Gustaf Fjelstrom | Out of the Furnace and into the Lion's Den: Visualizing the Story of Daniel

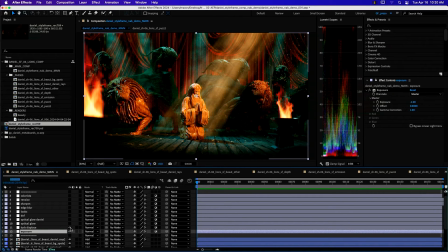49:20 So in addition to just doing some basic image sort of sweetening with exposure, just making sure the exposures are within acceptable ranges, I usually start off with glow, and the optical glow is one of my favorites.
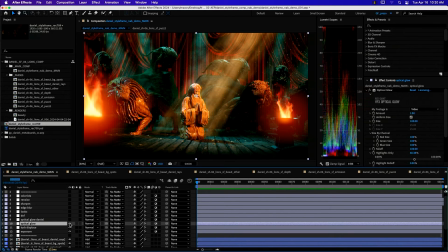49:34 I'm just toggling this on and off, and you can see, and actually I'm just noticing this needs to be set to linear, That's another key feature for Asus is it has to be a linear workflow in 32-bit. So with optical glow, I have it set to linear, and now I can bump up that amount.
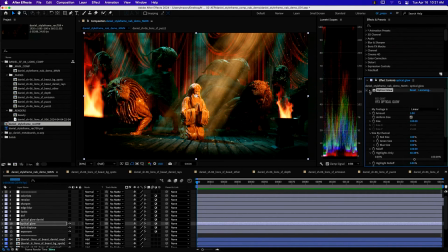49:51 And you can see it's just giving me a little bit of aerial diffusion where I have the highlights. And actually with that, you can select your threshold with this highlights only, so that you can just bring the glow into the brightest areas.
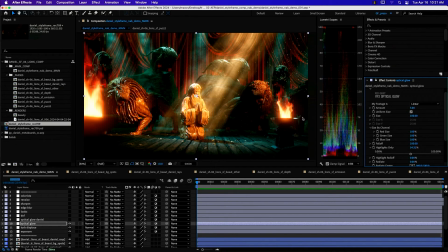50:08 And that just gives us a real nice touch there. And I'm usually very sort of subtle with these effects as well. So just to give it a little bit at each step. So, and not to overdo it.
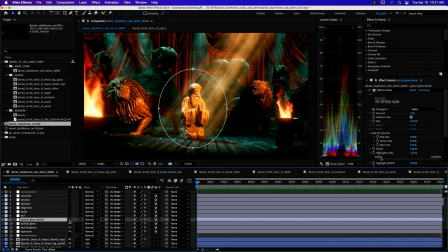50:24 So I have a separate layer to just give Daniel here a little bit of glow. So actually, let me change that to linear, and I can bump that up a little bit. Oh, that's a little too much. Cool.
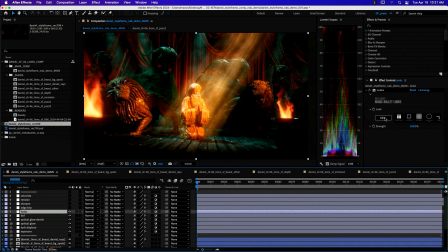50:37 And then let's jump into Magic Bullet Looks, because that's by far my favorite tool in the Red Giant universe.
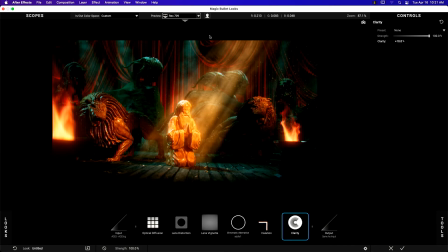50:46 And very happy that the latest versions also support Asus. So you can see here my input, we're still working in the Asus color space. My input is Asus CG, my output is Asus, same as the input. So that just gives me a really cohesive color workflow as we're going through.
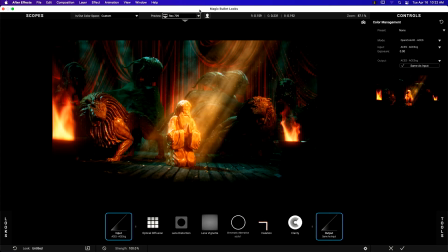51:05 So even though my work isn't necessarily photorealistic, I like to impart some photographic qualities to my work. So a lot of what's going on in the comp is actually degrading the image.
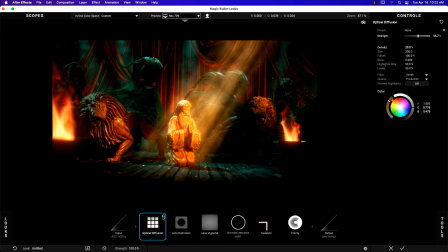51:20 So and that's adding things like optical diffusion, similar to glow, but it's just more subtle, and it's just something that happens with real cameras, in that you get some of this atmospheric kind of diffusion happening in the lens. And that's just a real nice effect. Again, real subtle.
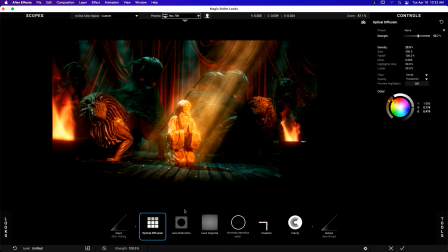51:39 Most of what I'm looking at here is mimicking what's happening with real lenses. So that includes lens distortion, just to give me a little bit of messiness around the edge. And this works particularly well with moving cameras too. Lens vignetting is a big thing.
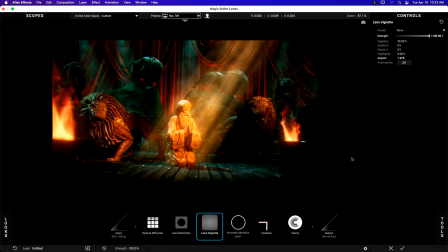51:57 It's kind of funny, like in photography, we're always trying to remove all of those artifacts, but with CG work, I'm very much introducing these artifacts. Same thing with chromatic aberration.
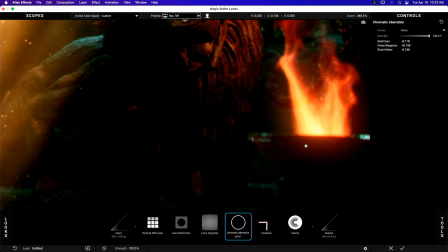52:11 Very, very subtle on this, but this is, it's maybe a little bit hard to see with here, but you can see a subtle shift in the channels here, which is something, again, that happens with real lenses.
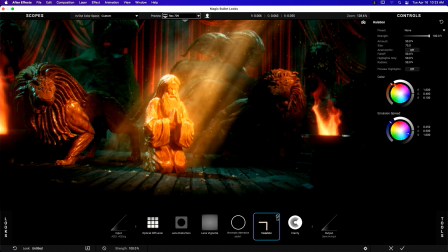52:23 And then I love the new halation in Red Giant too, because that just gives me a little bit more energy and mess in the highlights.
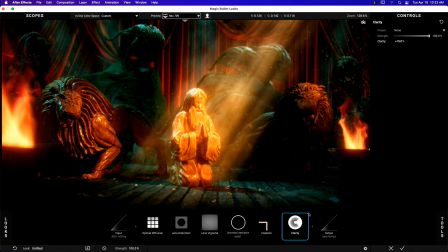52:33 And then once all that is in place, I'm usually adding in some clarity just to kind of bring back a little bit of sharpness in the image. And with looks, all of these, you can save them as presets. I usually have a sort of a base recipe that I'm working with, and then I just kind of continue tweaking from there.
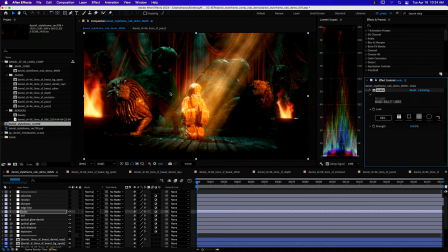52:54 Cool. And you can see actually this the color scheme of this shot was actually informed by those style frames that I did, or those mood frames that I did at the beginning. So that's just something to note there. In addition to just doing some random blurs, again, just to overall sort of distress the image a little bit,
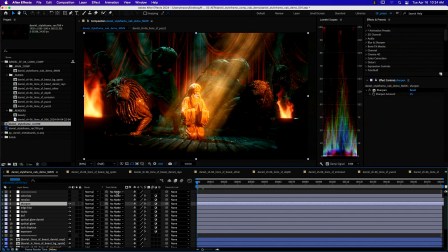53:14 I'm usually adding in a layer of sharpen just to kind of bring back some detail.